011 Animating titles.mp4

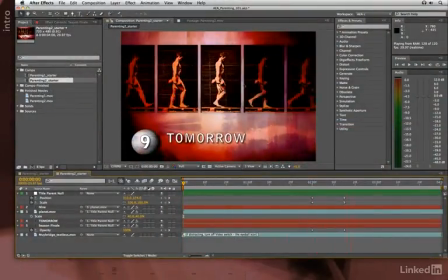(0:08)
You created this animated opening title in a movie earlier in this lesson.
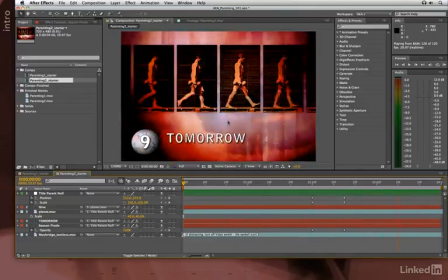(0:12)
Well, it's okay, but we can make it a lot fancier, and that's what I'd like to show you in this idea corner.
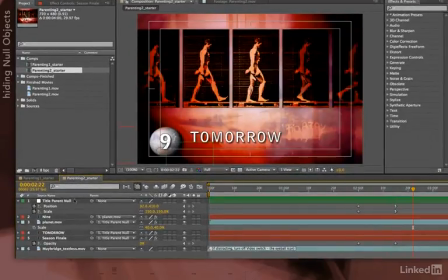(0:17)
Now, what I'm already doing is using a null object to move all
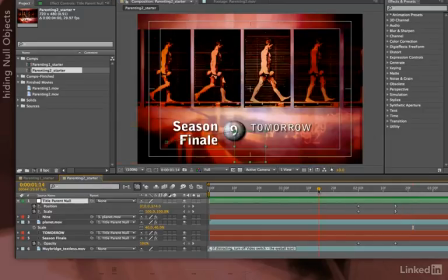(0:22)
the title elements as a group from their initial position off into this corner.
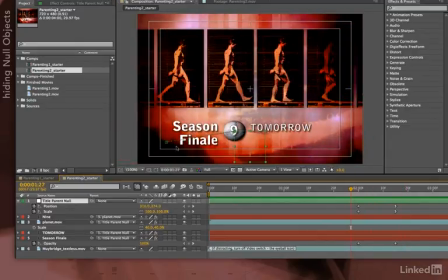(0:26)
Since I'm done with that particular movement, I don't have a need to see that null object anymore. I'm going to turn off the video switch for the null. Null objects don't render anyway. They don't give you a render time hit. They'll never appear on the screen. It's just a matter of reducing clutter in our display.
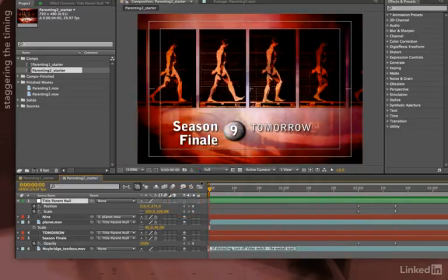(0:42)
Next, I don't like everyone being on at the same time because I'm forcing the viewer to process all this visual information at the same time. To lead them from one item to the next, I might stagger their appearance. For example, I might decide that I do indeed want my station number and my bug to be on from the very beginning of the composition.
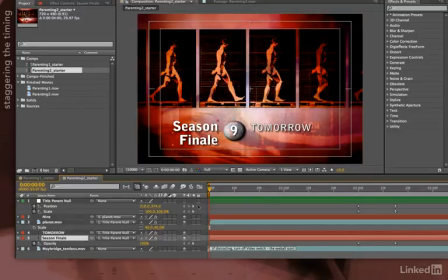(1:01)
That's fine. Then I want them to start reading about my program.
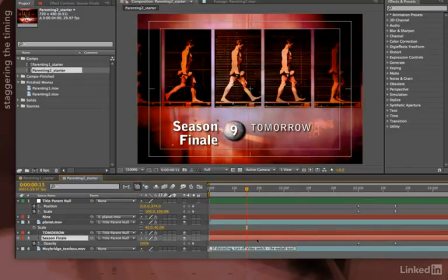(1:04)
Since I already have a fade-out keyframed for season finale, I don't want to pick up and move the layer, as that would move the keyframes as well. So in this case, I'll just select it, go to the correct time, hold down Option on Mac or Alt on Windows,
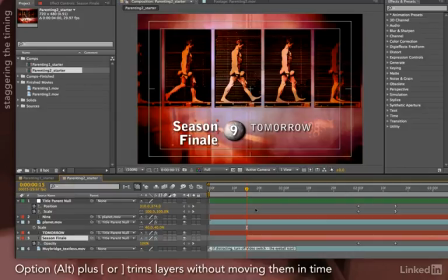(1:17)
press the left square bracket, and trim it to start at 15 frames. Okay, maybe 15 frames or half second after that.
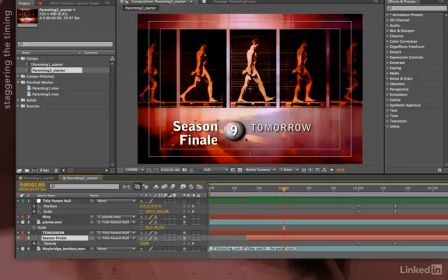(1:24)
I now want my next element to come on, when my show is going to be. So I've got them reading my station, season finale, day that it's on. In this case, I don't have any keyframes yet for tomorrow, so I'll just press the left square bracket without any modifier keys, and now that whole layer will slide back.
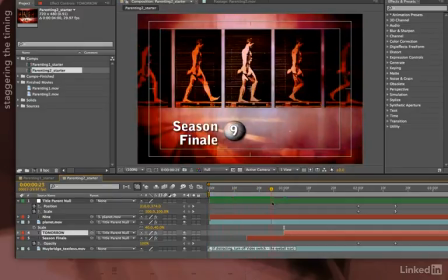(1:40)
So here's my stagger. The bug, season finale, name of show, people animated in a position.
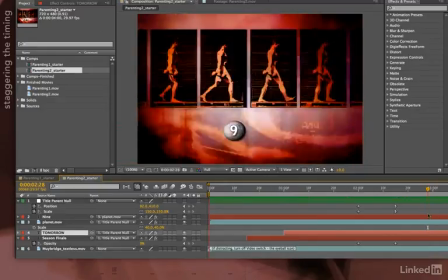(1:47)
0 to RAM preview, and this is what it looks like at speed.
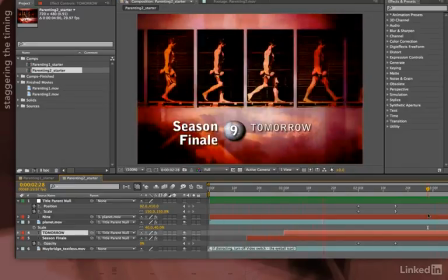(1:51)
Okay, I've given the viewer some important clues about how to read this title, but now let's make things more exciting, have them animate on.
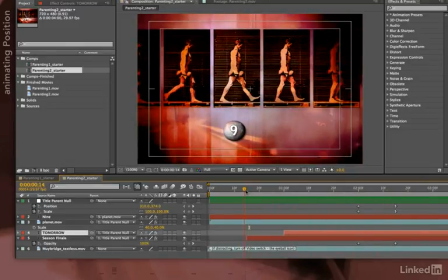(1:59)
I'll stop my playback. Let's say I want my season finale to slide in from the side rather than just popping on.
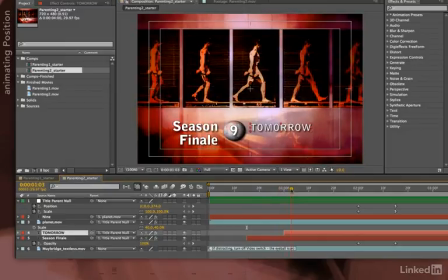(2:05)
I want it to be all the way on by the time my next element comes on, so I'll hold down the Shift key and my time marker will snap to the start of this layer.
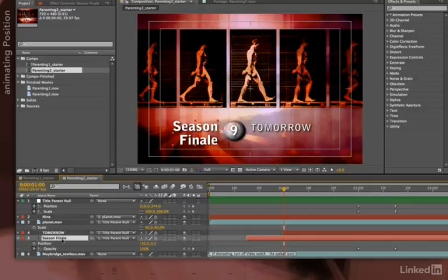(2:12)
Select season finale, type Shift plus P to also reveal its position. Okay, this is my at rest position. I'll enable keyframing here. Now let's pick an initial position for it.
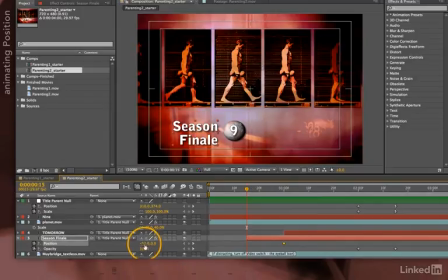(2:22)
Hold down Shift key and drag, snaps into position, and now I'll just scrub season finale's position so it starts off screen.
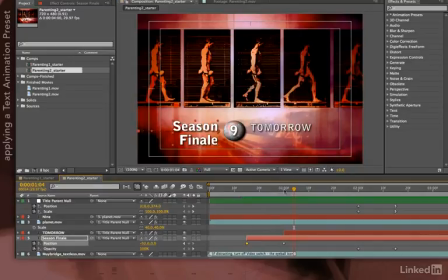(2:31)
Now it will slam into position, and then my title comes up. But it's a bit boring and a bit sudden, so let's add some sort of text animation to it.
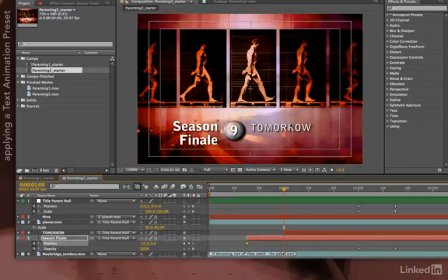(2:40)
In the previous After Effects Apprentice lesson on type and music, you've learned how to create your own type animations, but for the sake of expediency, let's go ahead and use a preset. I'll select tomorrow.
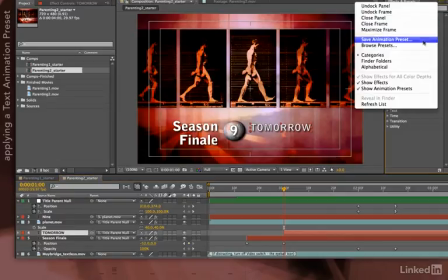(2:50)
I can either browse my presets in Adobe Bridge, or I already know which one I want.
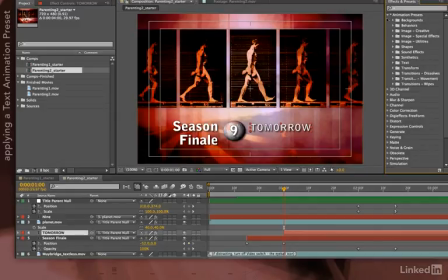(2:56)
I'm going to go down to Animation Presets, Text, Animate In, and I'm going to use this particular animation called Random Shuffle In.
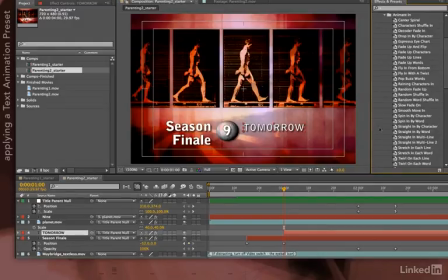(3:06)
There it is. Now before I apply an animation preset, I need to make sure my current time indicator is where I want the animation to start.
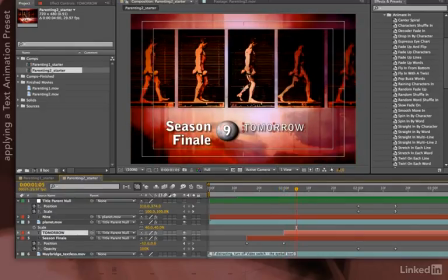(3:14)
Because remember, when you apply a preset, the first keyframe goes at your current time.
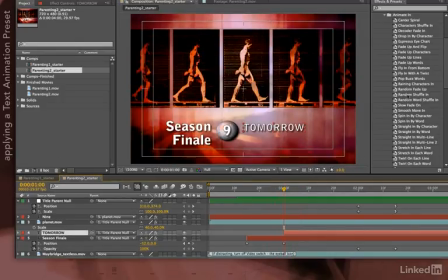(3:18)
So I'll hold down Shift and snap to the beginning of my layer, make sure the tomorrow layer is selected, and double-click Random Shuffle In to apply that animation preset.
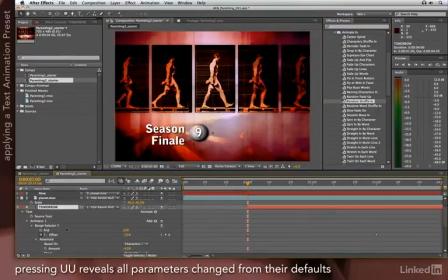(3:26)
With the layer selected, I'll type UU to see what properties have changed, and I'll drag the current time indicator to watch the animation.
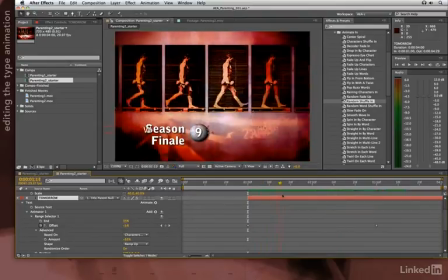(3:35)
Got a couple of issues here. One, the text is coming in from the left, which I guess is the same direction as season finale, but looks a little bit messy to be honest. And two, it's taking far too long. Well, it's pretty easy to edit animation presets because, after all, they're just normal keyframes.
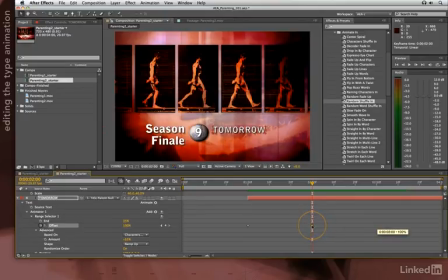(3:51)
I'll select the second keyframe, drag it back to 2 seconds, which will align with the other keyframes for my title parent null.
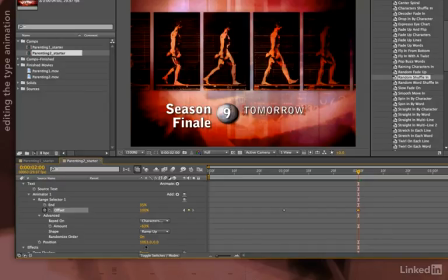(3:59)
Also, I'm going to play around with the position offset for these characters.
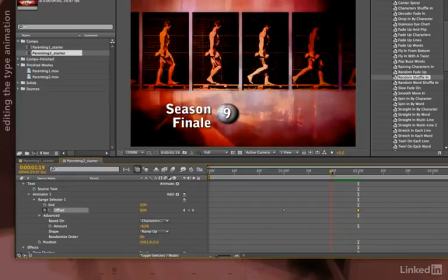(4:04)
Move to a point in time where my text is in transition, and then start to scrub the position value to get a position that fits this animation better.
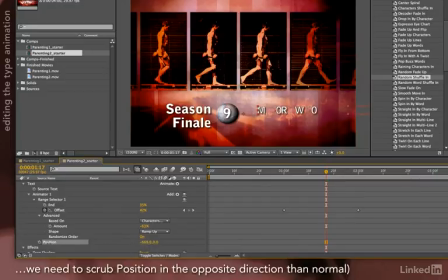(4:14)
Maybe shuffle in from the other side of the screen, maybe start completely off screen. There's my teen tomorrow, and I'll push it just off screen.
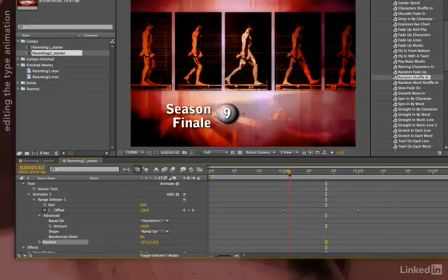(4:21)
I can have it come straight on, just like season finale came in straight from the left.
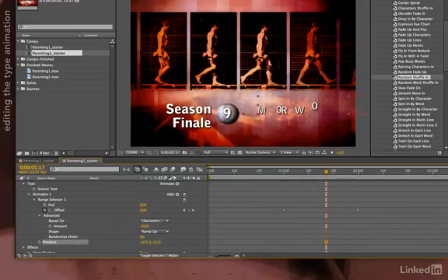(4:25)
Or if I want to tie the title in more to this animation above it, maybe I'll go ahead and raise this position so it seems to be coming maybe just a little bit higher,
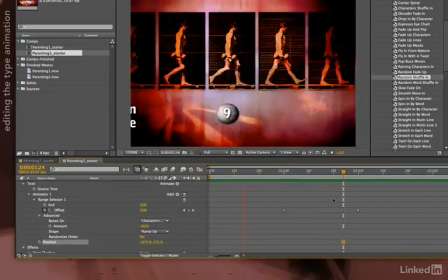(4:35)
like that. 0 to RAM preview. Okay, now I've got a nice staggered sequence going on.
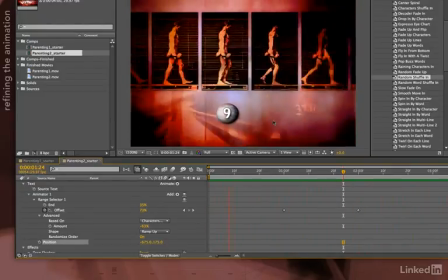(4:42)
Slides in, animates in, slides into final position. Works okay, but I wouldn't mind things being a little more elegant, a little more smooth.
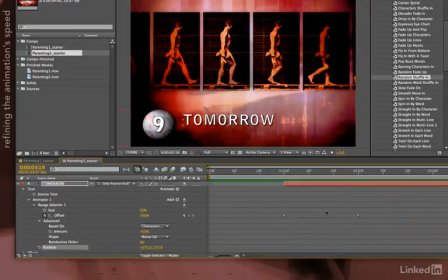(4:51)
Notice that everything's defaulting to linear keyframes. And we already used Easy Ease In on the parent's movement. So let's go ahead and try that on the rest of these. I'm going to type Command A on Mac, Control A on Windows to select all my layers, and press U to see just their keyframes.
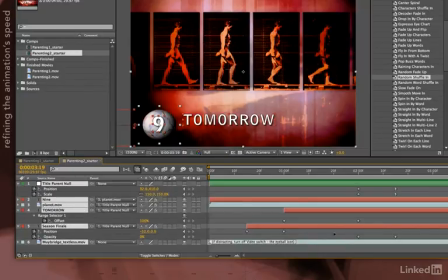(5:07)
The first view closes everyone up, the second one reveals them. And I'm going to select my second keyframes in my animations. I'm not going to bother selecting opacity because you really don't see that much of a difference when you ease in or ease out of opacity keyframes.
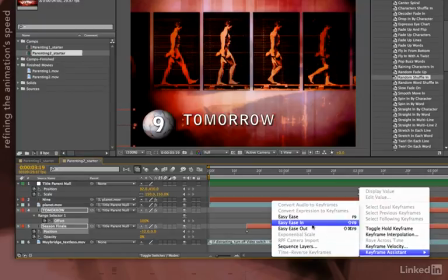(5:22)
Right-click, Keyframe Assistant, Easy Ease In. RAM Preview.
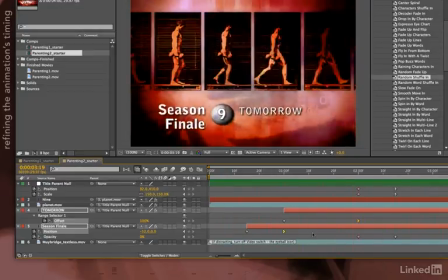(5:30)
A little bit more elegant, but still feels herky-jerky to me. So maybe another approach would be to overlap these animations so they're tied together even more.
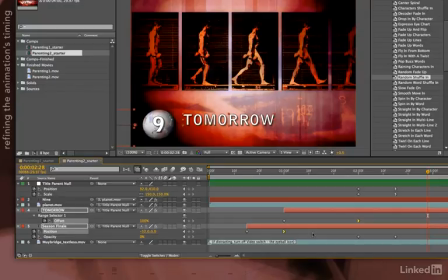(5:39)
I'll pause my playback and start playing around with moving some of these keyframes later in time.
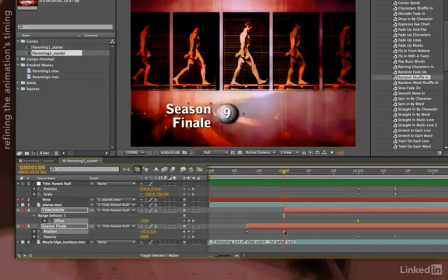(5:44)
Right now this frame stops animating and the next one starts animating in 1 second.
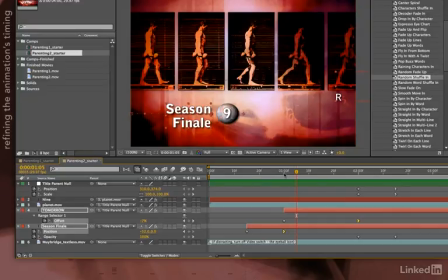(5:48)
Maybe I'll press page down 5 times to move forward, 5 frames, and just back off that keyframe 5 frames later. Since I had this other keyframe selected, it moved by the same amount. Now let's try that animation.
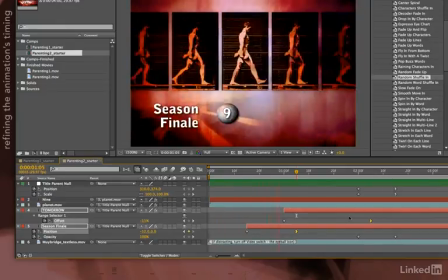(6:06)
That overlap's feeling a little better. Things are just a little bit more tied. There's not the start and stop motions as animations.
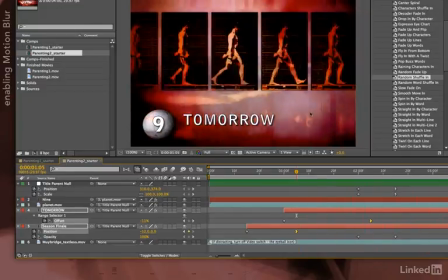(6:12)
I kind of like that. The final thing that's annoying me is everything's very stroby. The characters kind of go blop, blop, blop, blop, rather than sliding in.
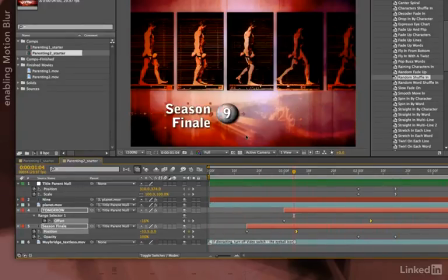(6:19)
So to cure that, we'll use our old friend Motion Blur. I'll stop playback, go to my Motion Blur switch in the timeline panel, turn it on for 9, Planet, Tomorrow, and Season Finale. I can just drag my cursor down.
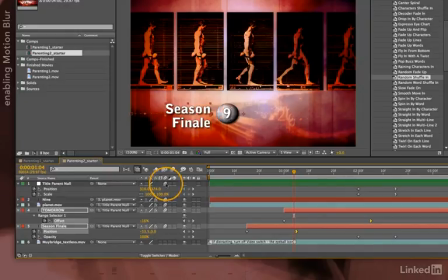(6:33)
Note that turning on Motion Blur for the parent has no effect because I would only blur the invisible null. You need to turn it on for each layer, even if it's a child. That's another thing that's not inherited by parenting.
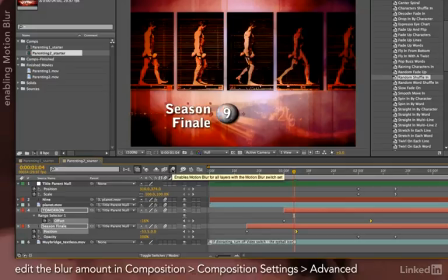(6:47)
And finally, I'll turn on my master motion blur for the whole composition. One last RAM preview.
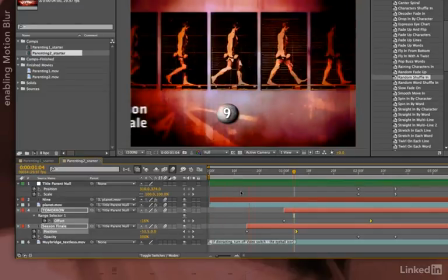(6:55)
I can already see from the preview that things are sliding in much nicer here, not too stroby, and things tie in a bit better.
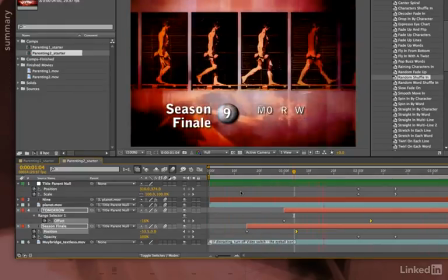(7:02)
And there's my improved title animation, aided by parenting.